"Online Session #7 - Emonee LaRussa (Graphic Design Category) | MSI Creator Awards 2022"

Hey, what's up everyone? My name is Emonee LaRussa and today we're doing something a little special. So some of you may know that I have started a nonprofit called JumpStart Designers, where our mission is to provide computers and Adobe CC to underserved communities. Because as we all know, digital art is a very expensive career field to get into. And I think a lot of kids are missing out and they could be a part of something that's really big. So today, I'm proud to announce that MSI and JumpStart Designers have partnered up and we are going to make great content and they are going to donate some computers to JumpStart. Not only do we get to make great content like this tutorial I'm going to go into, but I'm also going to be a judge for this year's MSI Creator Awards. So today we're going to go over the entire process breakdown of how I created this.
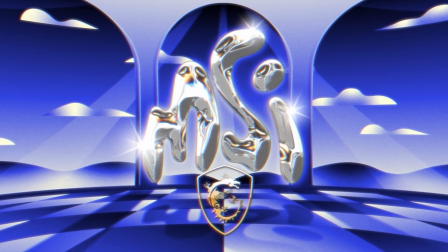77s
I created this for the Creator Awards and I'm super excited to be a judge because I get to look at everyone's submissions. So let's hop into the process breakdown. First, I needed to sketch out my idea.
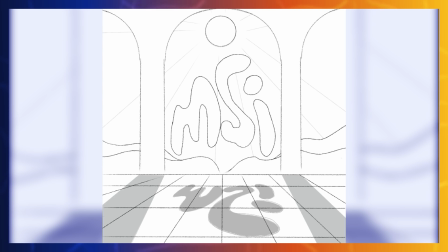87s
I knew before I had started, I wanted to put this text in this really cool environment that represented me as well as my art style.
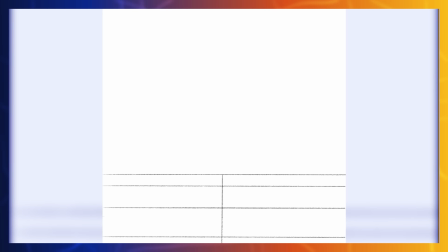94s
So I sketched out the foundation and the perspective that I knew I was going to draw. And then I wanted these columns at first, but then I really loved the style of these open windows more.
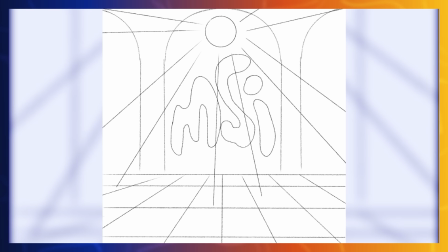103s
Then I wanted to create a bright and sunny environment. So I added these cool sun rays and I added a mountain landscape in the background.
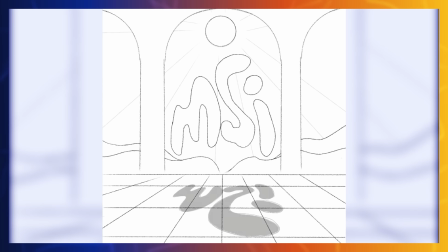111s
I knew I wanted to create a reflective floor, so I added the shadows. Now that I have my sketch, let's move this over to Illustrator.
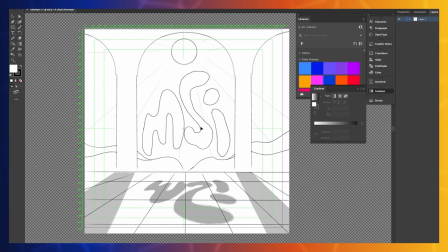119s
First, I start by importing my rough sketch into Illustrator. And then the next step is making sure that I can trace some paths over all of my shapes. I'll show you all the best tools that I use to recreate my rough sketches.
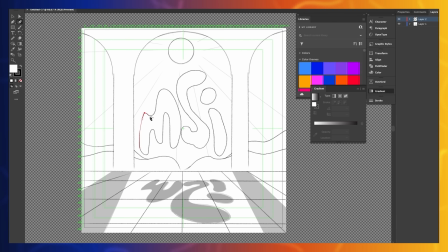132s
So I initially started with the curvature tool because there's so many round edges that I thought this would be the best tool for this, but it was actually the opposite. I was having a hard time actually getting these corners to match my actual text on here.
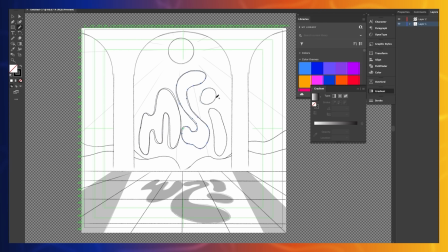147s
So I ended up moving to the pencil tool instead and more freehanded like in my initial rough sketch.
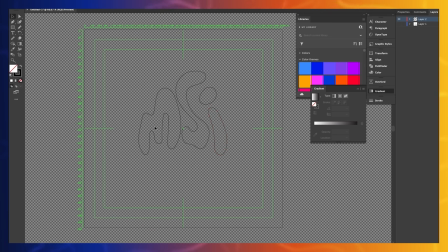153s
Because I'm using this freehand technique, some of my edges are a little rough, so I'm going to use the smooth tool just to smooth some of these edges out.
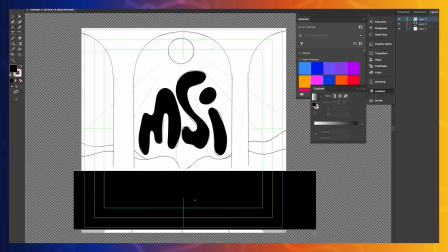162s
Next, I'm going to start recreating these shapes.
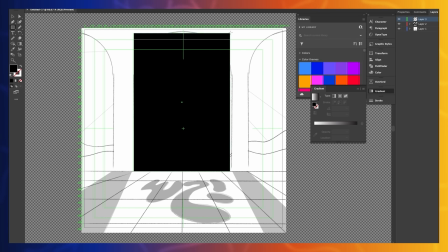165s
To create this window, I created a rectangle and then I grabbed the two dots at the top and I did that by
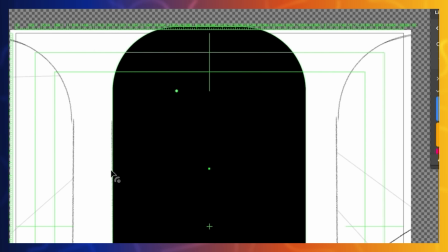171s
holding shift on each one and then bringing those down so that the edges started rounding in.
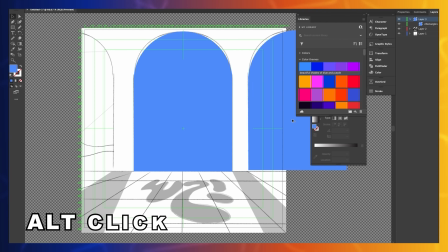177s
And then instead of recreating this window again, I'm just going to hit Alt-click on the shape and then drag it over to duplicate.
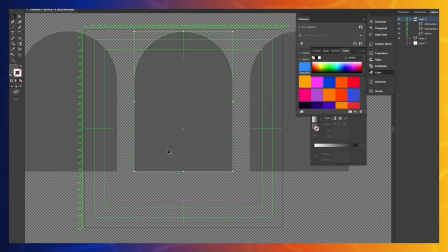186s
Next, I'm going to change the perspective to make it seem like there's some dimension between the walls.
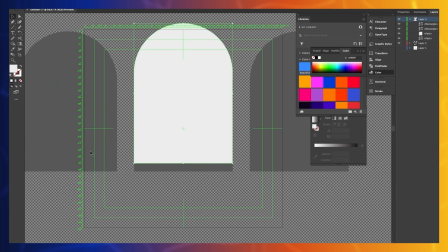191s
So I'm going to duplicate the window and just kind of create a border around the window to make it look like you could kind of see that there's a good inch or two between the space of the window and the wall.
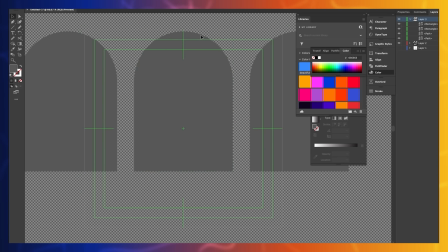203s
One of the hardest things for me is understanding the color and design, and so I use a lot of photo references to get a good idea of what I should do.
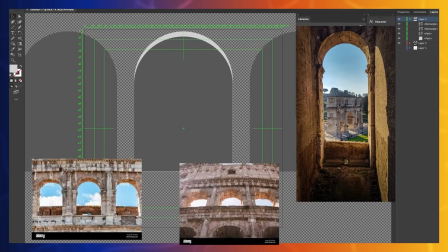213s
So here's some photos of some windows on Coliseums that I thought was really great because the light is shining through and that follows my rough sketch with the sun being directly behind it.
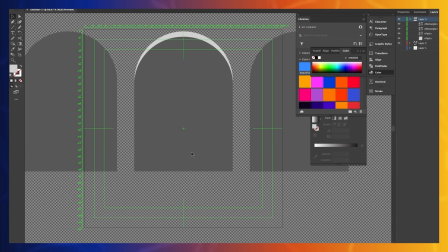224s
So I want the inside of the window to have depth in it, and so in order to do that, I want to add this white rim light inside of the window to make it look like that.
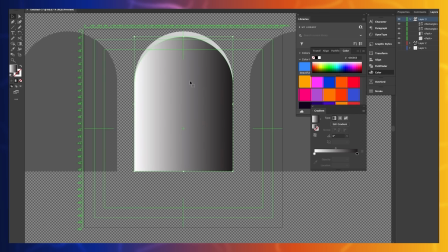234s
Next is color. So what's interesting is that you're going to see me use a completely different color palette than what I ended up actually going with,
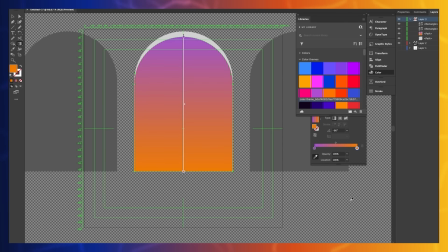242s
which is what typically happens when I'm working on stuff. But I'm going to use this gradient tool to create the background of the sky because that's what's shining through these windows. Next, you're going to see me create these three squares where I'm going to fill the color that I'm going to use.
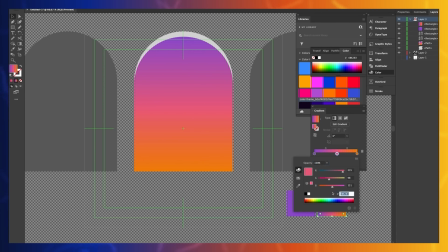256s
And the reason why I'm using this instead of my library color swatch, because in order to use the color picker in the gradient tool, you have to have a color that's already existing in your artboard. You can't use a color that's in your libraries. Next is just color this whole thing. I'm going to continue using these gradients throughout.